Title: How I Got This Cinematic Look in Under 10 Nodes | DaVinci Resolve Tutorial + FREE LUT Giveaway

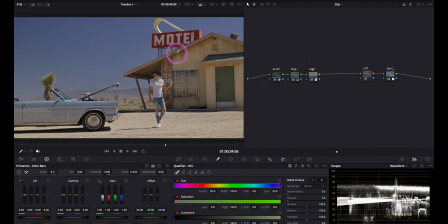488s
Since I want this footage to have a more stylized cinematic feel, I'll start with Cobalt from Volume 1.
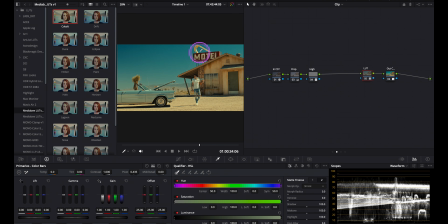497s
Let's apply it. Beautiful. You can see how quickly it transforms the mood of the image.
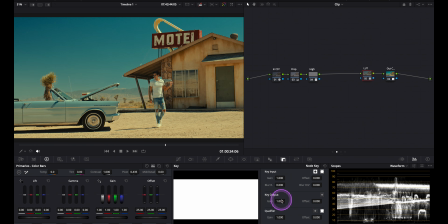504s
And the good part is you can adjust its strength to your taste easily.
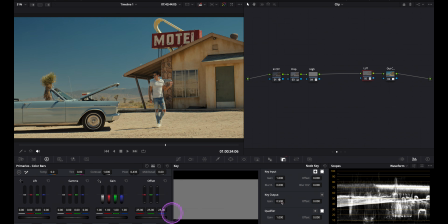510s
I think I'll lower it to 50% for a more natural look. Let's toggle it on and off.
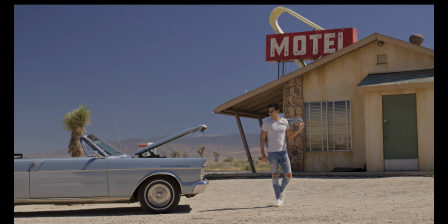518s
Gorgeous. Now, honestly, if you're happy with this result, you could just stop here and continue refining the rest of your grade.
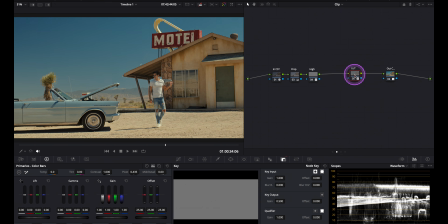526s
But I want to push this image a little further and create something more stylized.
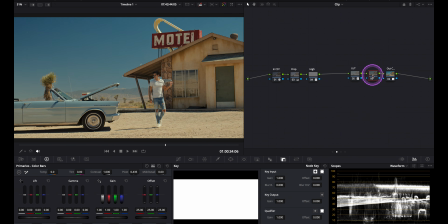533s
So let me add another note here and I'll apply a second LUT.
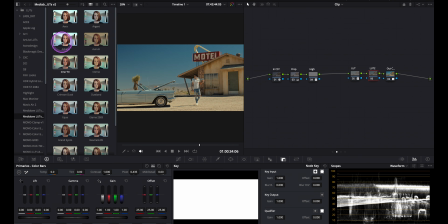539s
Let's explore a few options here from Volume 2 this time. Nice ones. You know what? Let me first lower the key output gain in this node as well, because they were looking a little too strong.
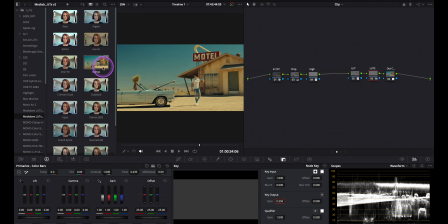554s
Okay, now let's try it again. Wow, look at that one.
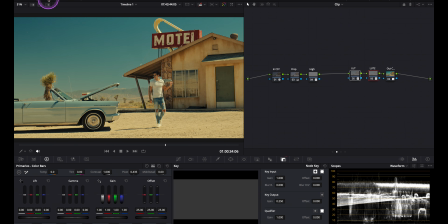559s
I love it. It is a strong one, this LUT, but fits the footage really well, I think, since it's a desert scene after all. But if you're after something more natural, of course, a single LUT is probably all you need. But here I really like the result of this combination.
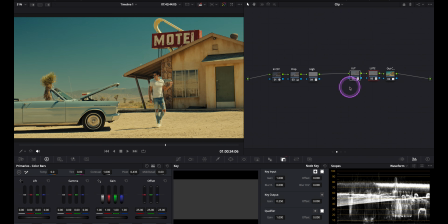577s
Let's toggle both LUTs on and off so you can see how they work together to shape the overall look. Wow, it's definitely on the stylized side, but that's exactly the direction I was going for. Now we can refine this grade. In the next note, I want to focus on his skin,
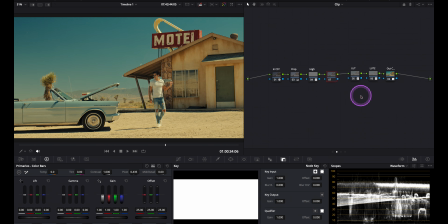596s
because the warm look we created with the LUTs also affected his skin tones. So we'll need to dial it back slightly to achieve a more natural result. And for that I'll use color slice. But first let's switch over to the vector scope and zoom in a little bit.
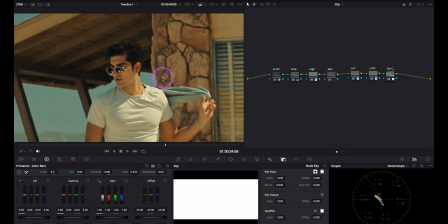614s
Yes. Now, as you can see, the image is sitting a little closer to yellow on the vector scope.
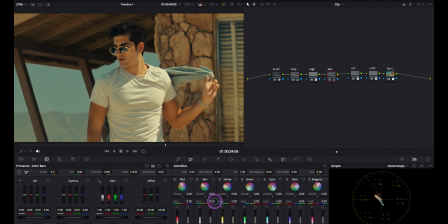621s
So I'll push the skin tone slightly towards red. Something like this. Good. And maybe we can increase the density, skin density, just a little as well. Let's check it.
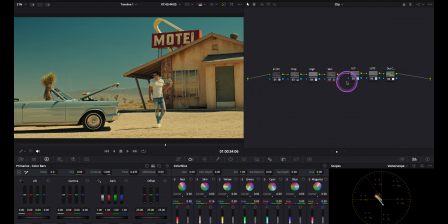637s
Yes, I think that's a much healthier skin tone. In the next note, I'll add one of my favorite effects, texture pop. This will help enhance local contrast and, bring out fine details,
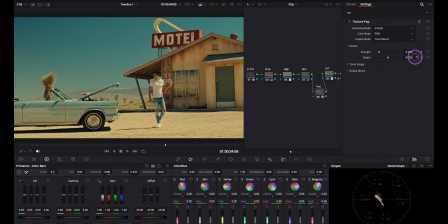652s
giving the image a little more depth and dimensionality without making it look overly sharp. Somewhere around here. Let's zoom in a little bit and check the difference.
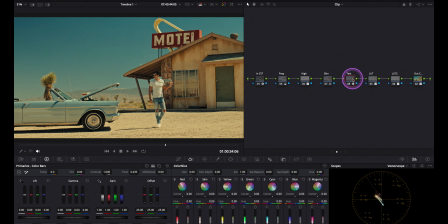665s
Beautiful. Now we can see all those details in the image. And in my final note, I want to focus on the building behind him, because we can use it to create a little more color separation, split toning.
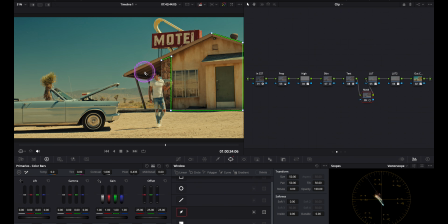679s
I'll start by drawing a power window around it and softening the edges. Normally I would do these adjustments using my control panel, but since not everyone has it, I'll use my mouse instead.
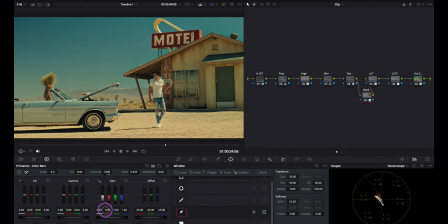693s
Now, using primary wheels, I'll cool the building down slightly and lower its luminance just a bit. There we go. Let's toggle it on and off. I love it. It creates much better color separation and also adds depth and helps the subject stand out naturally.
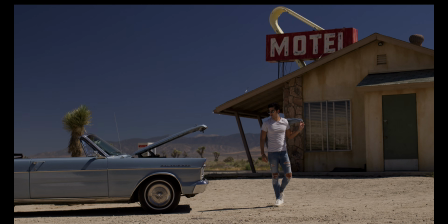713s
Now, let's see how far we've come. What a transformation.
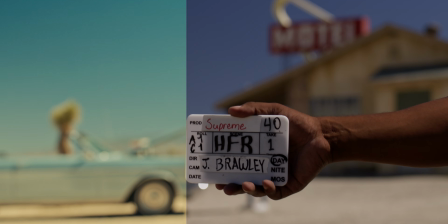718s
We started with an ungraded image, and with just a handful of carefully placed adjustments,
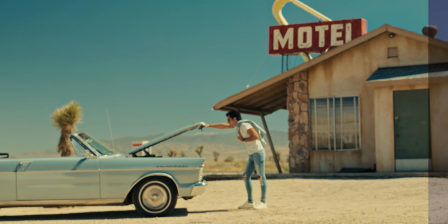724s
we've turned it into something much more cinematic and stylized.
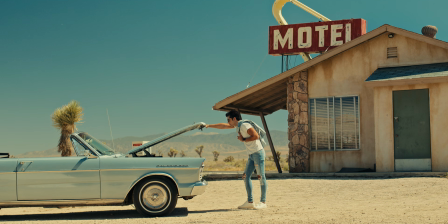729s
I hope you enjoyed this tutorial and found it helpful.